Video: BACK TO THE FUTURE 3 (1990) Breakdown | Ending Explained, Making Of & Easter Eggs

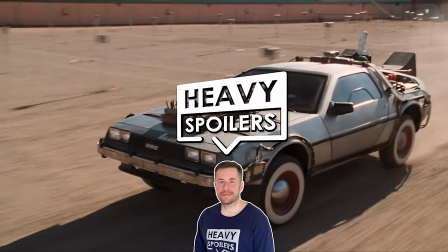Welcome to the Heavy Spoilers show, I'm your host Paul and where we're going we don't need tracks.
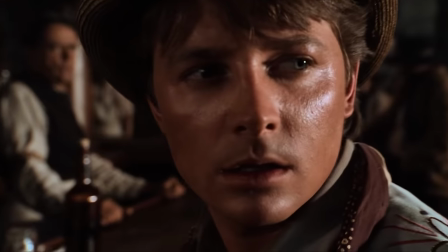We are back with our Back to the Future breakdown to talk about the final part of this classic film trilogy.
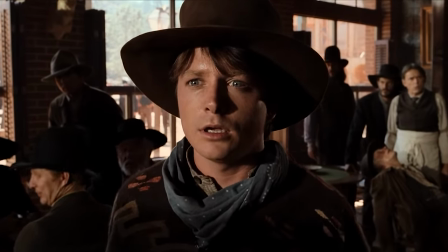This is easily one of my favourite Clint Eastwood films and in it we see as Marty desperately tries to save Doc.
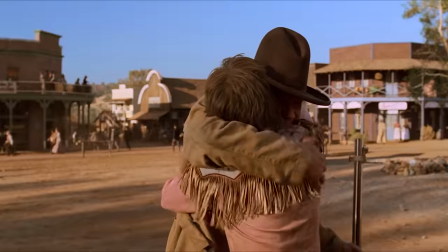The entire premise of the movie was set up by a line in part 2 in which Doc talked about what his hopes and dreams were.
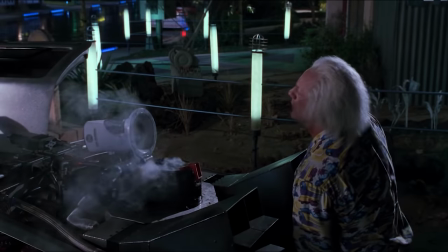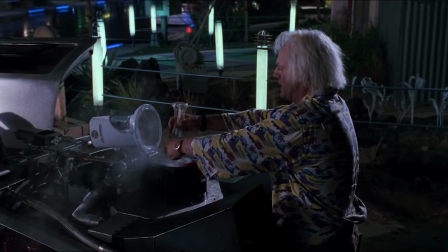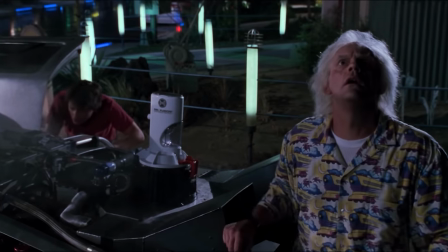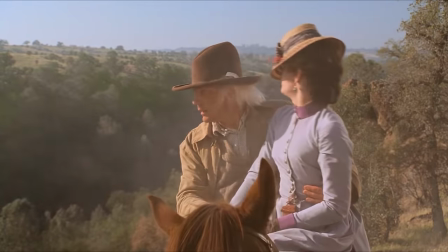Not only does he get to go back in time but he also gets to meet the love of his life.
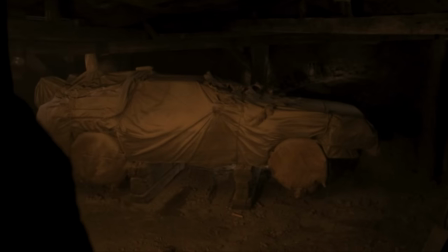There's a lot to uncover, unpack and talk about and great Scott I can't wait to get into it.
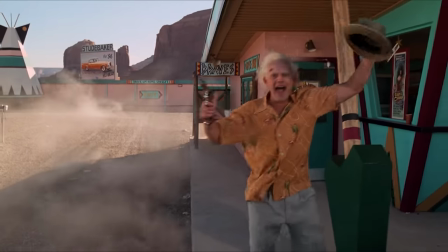So come with me my partner in time, smash that thumbs up button and let us get into Back To The Future 3.
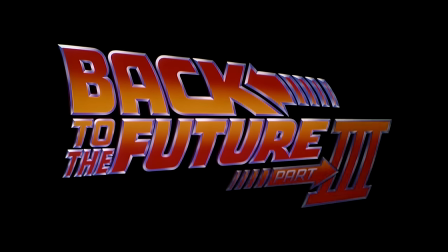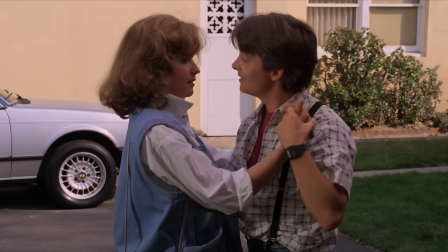Now unlike the gap between part 1 and 2, part 3 was all pretty much in place when it came to production.
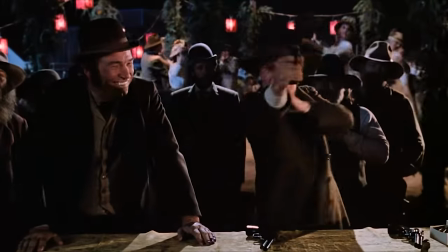Shot back to back this latter film didn't have the issues that the first two did in terms of recasting people like Eric Stoltz and Crispin Glover.
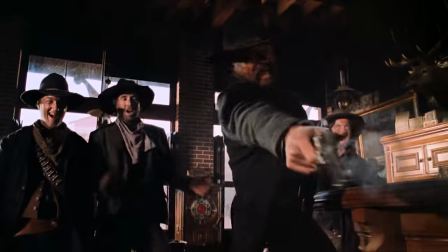Everything was locked in and ready to go but with it being two movies there was still a lot to get through.
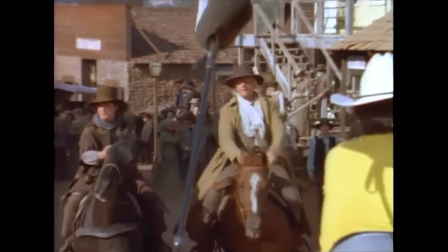Both were filmed together in the course of 11 months with Zemeckis having to shoot part 3 while editing part 2.
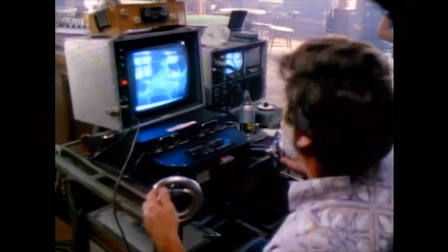Nowadays you could just do it online digitally on your laptop but back then they had to have physical film reels and also big editing rooms.
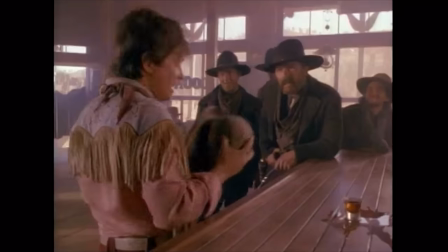Zemeckis would film part 3, finish for the day, fly out to Burbank and then work on the edit.
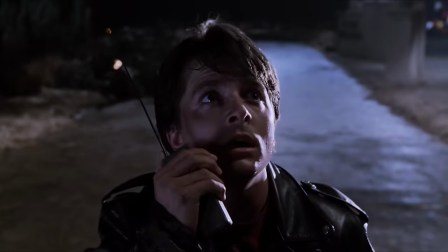He'd then make the changes, go to sleep and fly back to Cali to shoot part 3. Going on for about a month this is something he said wiped him out but he managed to get the two films released within a year of each other.
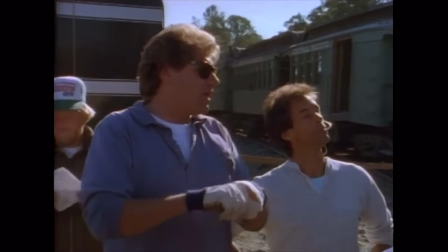Anyway that's your short but sweet making of Trivia and that takes us back to the future.
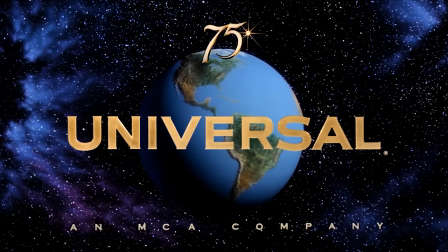And the film begins with a first showing of the 75th Anniversary Universal logo.
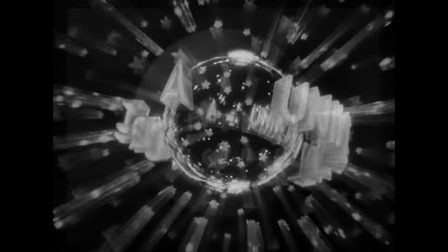Not only was this the company celebrating the last 75 years of it's work but it also thematically helps to set the stage for the film.
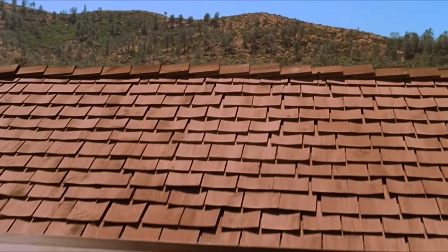We will of course be going back through the ages to witness how things all began in the town of Hill Valley.
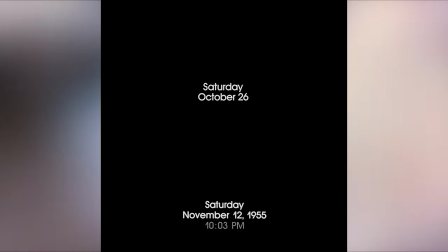Picking up immediately after part 2 we begin like the last two did with the date at the bottom displaying when this is.
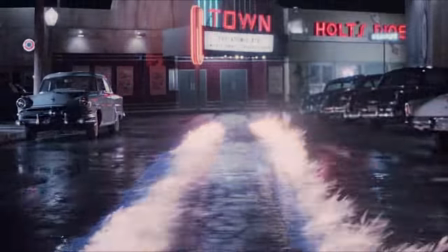In it we get the ending of part 1 and then watch as Marty goes back to the future. This then segues into part 2's final scene and we get Doc Brown's collapse.
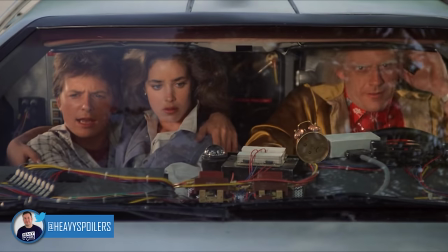A really cool thing you can do here though is that you can actually end part 1 and then jump from here immediately to part 3.
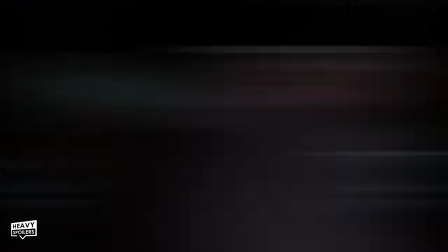Seeing these from Doc's perspective you can just watch these back to back and then learn about what happened in part 2 directly from Marty.
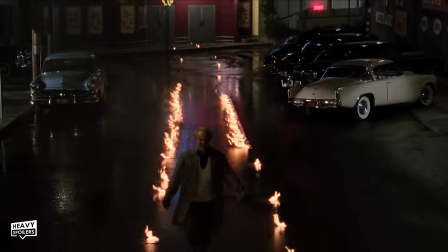Don't do it mate don't bloody do it you sicko going from 1 to 3 but it shows how well crafted these films are in terms of cohesiveness.
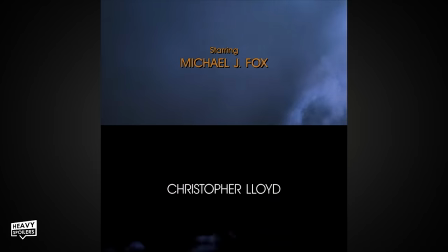After the title sequence we then cut to the sky juxtaposing the bright clouds that opened up part 2.
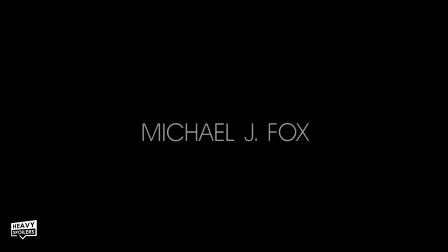This thematically showed a possible sunny future whereas in this instance it symbolises the darkness with the way the film ended.
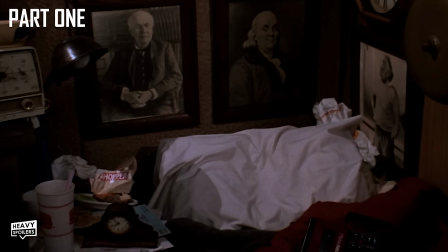Returning to Doc Browns home we then get some cool easter eggs that reference the first film.
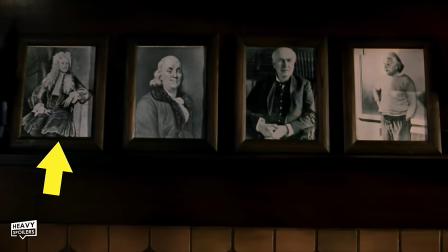In Docs garage at the start we could see four science figures with this being Isaac Newton, Benjamin Franklin, Thomas Edison and lastly Albert Einstein.
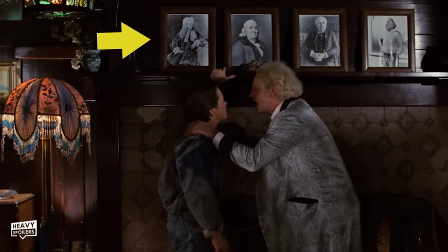Cut to Docs home in 1955 and he also had these images right above the fireplace.
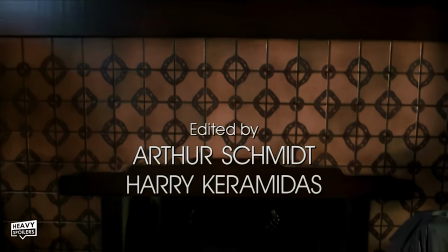These return in the exact same spot and we then cut down to see the letter doc road being dried out on the fire.
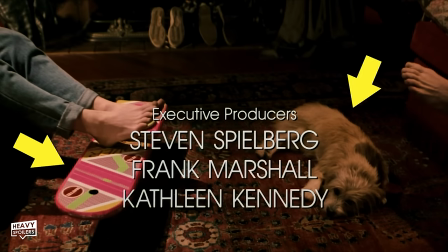There's the hoverboard, the dog Copernicus and we then cut to the TV playing Howdy Doody.
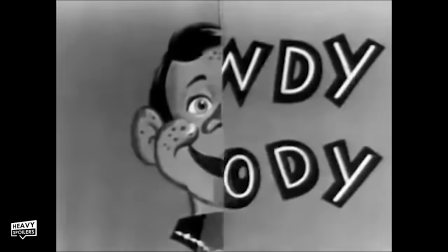This was a kids show set in the Old West foreshadowing the trip that Marty makes throughout the movie.
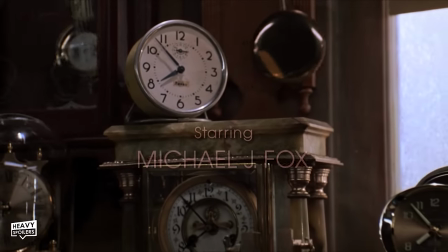The theme of the show was initially in the first screenplay draft for part one before it was changed out for that long opening one shot.
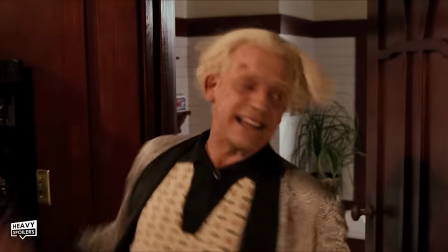After realising Marty's there he then backs into the bathroom and we can see a clock hanging up on the wall.
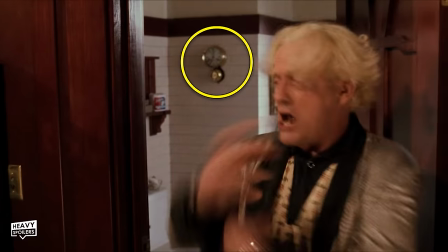Cut back to part 1.
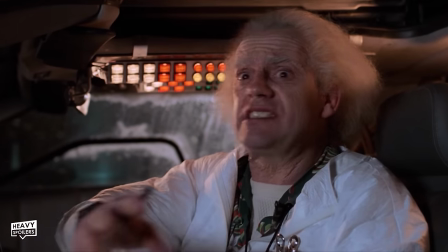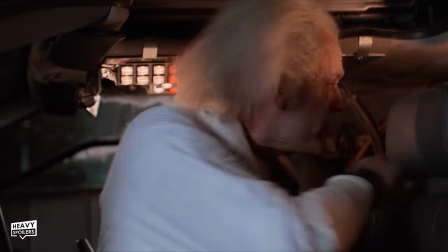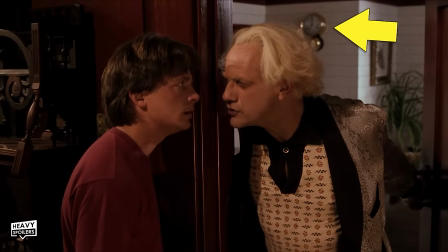This is the same clock he was referring to then.